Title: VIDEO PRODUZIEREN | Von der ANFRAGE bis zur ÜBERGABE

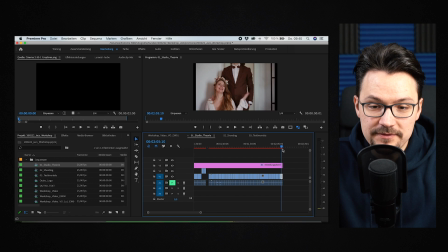485s
Erstmal, wie gesagt,
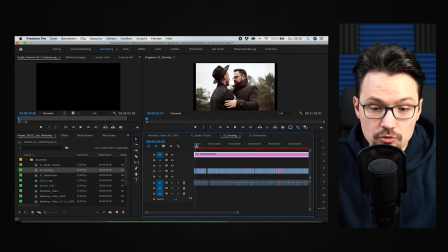487s
mehr ist mehr. dann haben wir einmal natürlich den ganz großen shooting teil hier auch der anfang wo waren wir so sieht die location aus dann natürlich dass man eindruck davon bekommt so was solche shots mag natürlich sehr sehr gerne dass man sieht okay hier wird fotografiert das ist ein workshop
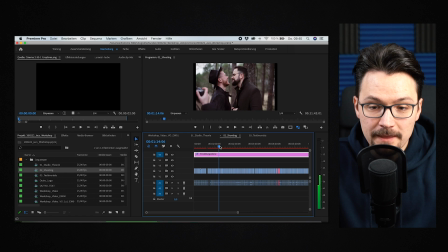504s
ein fotografie workshop und dann wie gesagt habe ich zwischen den verschiedenen paaren gewechselt einmal bei marinas pärchen und einmal bei jacks pärchen und dann immer hin und her auch die teilnehmer hatten verschiedene ideen die sie dann versucht haben umzusetzen und das alles schmeiße ich erst mal in die timeline rein nicht das ganze
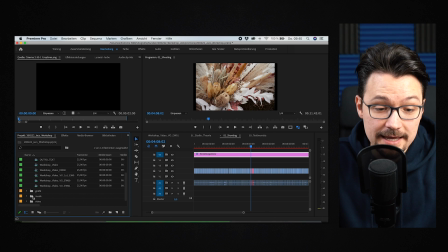524s
footage sondern nur das beste wie ich das auswähle kann ich euch gerne noch mal zeigen hier sind die ganzen videos ich gehe einfach rein und setzte ein inpoint setzte
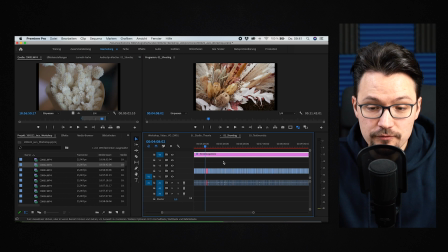532s
ein outpoint und ziehe das dann in die timeline rein und so fühlt sich dann diese ganze timeline mit dem ganzen material was erst mal gar nicht so schlecht ist natürlich seht ihr dass wir hier bei zehn minuten landen und das ist nur der shooting teil deswegen ist es dann wichtig
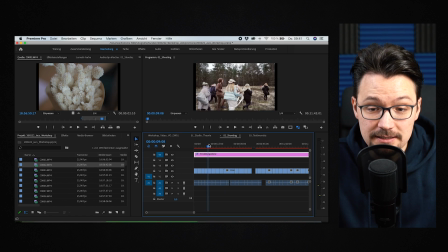549s
nur die besten clips die mir gefallen wenn ich jetzt mal zum beispiel
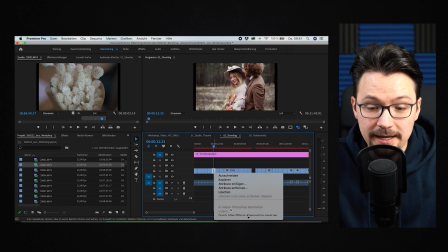553s
den hier nehme markiere ich grün man kann das einmal so hier machen über die
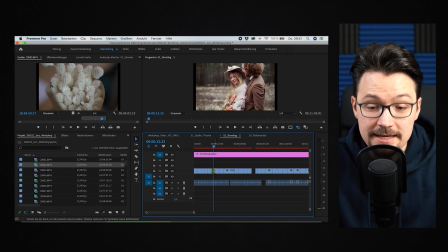558s
kennzeichnung und dann einfach grün wählen ich selber habe dafür ein hotkey erstellt mit command g
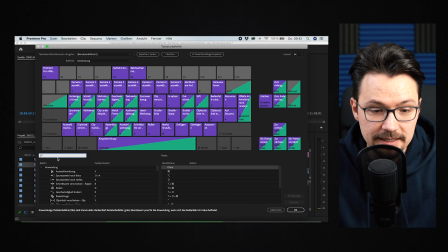564s
wie man hotkeys erstellt ganz einfach hier oben auf das taturbefehle gehen dann hier oben bei der suche grün eingeben und dann Dann seht ihr schon, aha, Kennzeichnung, Tannengrün oder Grün und da seht ihr mit Command-G habe ich das aktiviert.
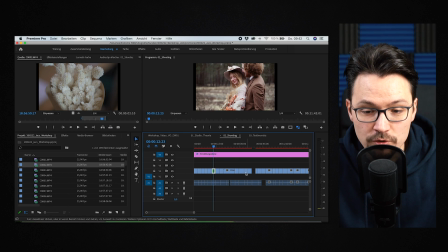576s
Hotkeys erleichtern einem ungemein das Leben.
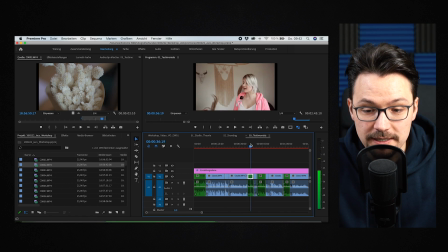579s
Dann haben wir noch eine dritte Sequenz und zwar die Testimonials und auch hier habe ich nur die besten Testimonials genommen, was gesagt wird und Grün markiert.
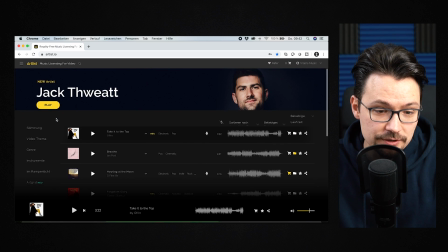588s
Der nächste wichtige Schritt ist die passende Musik zu finden. Ich selber habe einen Artlist-Account und hier kann man zum Beispiel auf die Stimmung gehen und schauen, was man hier möchte.
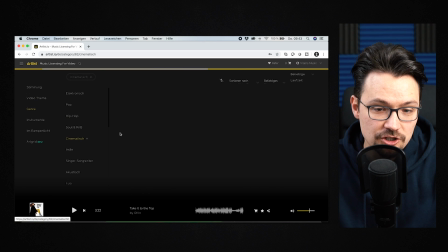596s
Bei dem Workshop-Video bin ich auf Genre gegangen und habe hier cinematisch eingegeben, was ich mit Jack und Marina abgesprochen habe. Und auch hier habe ich mir verschiedene Lieder angehört und bin mir jetzt auch nicht sicher, welches Lied es am Ende geworden ist. Aber hier nochmal der Tipp, je tiefer ihr grabt, umso bessere Lieder werdet ihr finden.
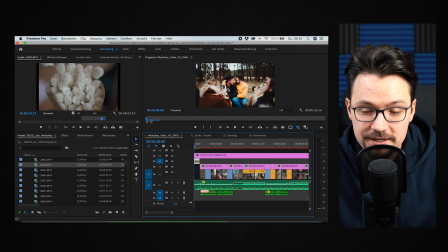615s
So, wenn wir nochmal hier im Schnittprogramm sind, dann seht ihr einmal wieder so einen ersten Frame, den ich erstellt habe, damit man diesen Frame später bei Instagram als Thumbnail nutzen kann. Und dann fängt das Video an mit einem Logo. Ich habe nur die besten Szenen und hier unten habe ich auch Markierungen für die Schnitte gesetzt, für den Takt der Musik.
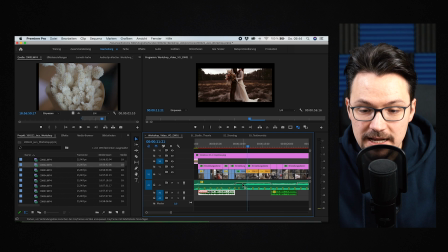632s
Hier seht ihr zum Beispiel, dass die Musik lauter wird, weil wir hier kein Testimonial haben, was redet. Das sind Testimonialaufnahmen und dann wird die Musik wieder lauter und dann kommt wieder ein Testimonial, was man hört, aber nicht sieht, um einfach in so kurzer Zeit noch mehr vom Workshop zeigen zu können.
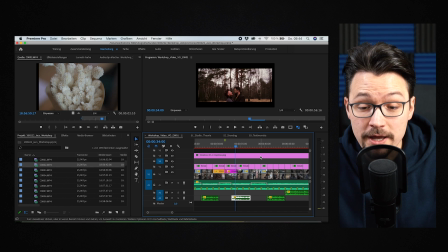649s
Und ich glaube, die Teilnehmer sind dann auch ganz froh, dass man sie nicht sieht, sondern nur hört. Genau, nur die besten Szenen eingefangen, sodass man Marina und Jack auch manchmal sieht, wie die beiden mit den Workshop-Teilnehmern umgehen.
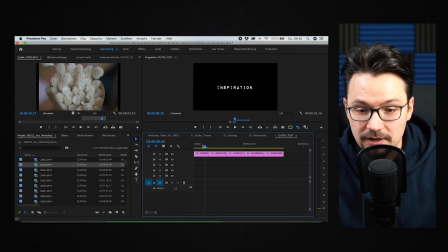659s
Und dann am Ende ein paar Wörter. Diese Wörter habe ich einfach nur hier aneinandergereiht in dem Takt der Musik.
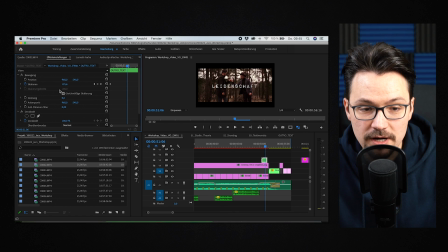667s
Und dann habe ich diese Verschachtelung hier einfach mit Keyframes skalieren lassen und zwar einfach immer größer werden lassen. Dann auch so eine Outro-Animation von wem der Workshop war. Dann noch eine Danksagung an die verschiedenen Kooperationen, die beteiligt waren und natürlich ich als Produzent von diesem Video.
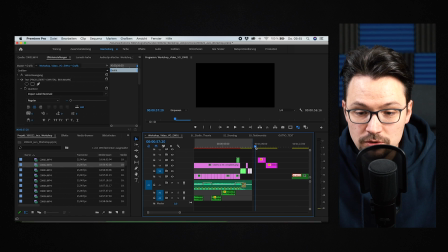687s
Und wie ich schon erwähnt habe, war es ganz wichtig, dass dieses Video unter einer Minute bleibt, damit man es dann später für Instagram-Stories auch posten kann. So viel zum Schnitt. Die beiden haben es am Ende in bestmöglicher Qualität über WeTransfer von mir bekommen. Also auch solche Videos am besten nicht per WhatsApp verschicken. Wenn es dann am Ende um Feedback oder Korrekturschleifen geht, dann finde ich YouTube sehr, sehr hilfreich. Ich lade die einzelnen Versionen einfach auf YouTube hoch, stelle sie auf nicht gelistet und kann so ganz einfach den Link per WhatsApp verschicken. Die beiden können sich das Video in Ruhe anschauen und mir dann Feedback geben, welche Szenen die gerne ausgetauscht hätten, ob die noch weitere Szenen gerne drin hätten, ob die eine Aufnahme stört, ob sie nicht so zufrieden sind, was schon mal gut ist. Und somit tasten wir uns dann Schritt für Schritt gemeinsam an das finale Video dran.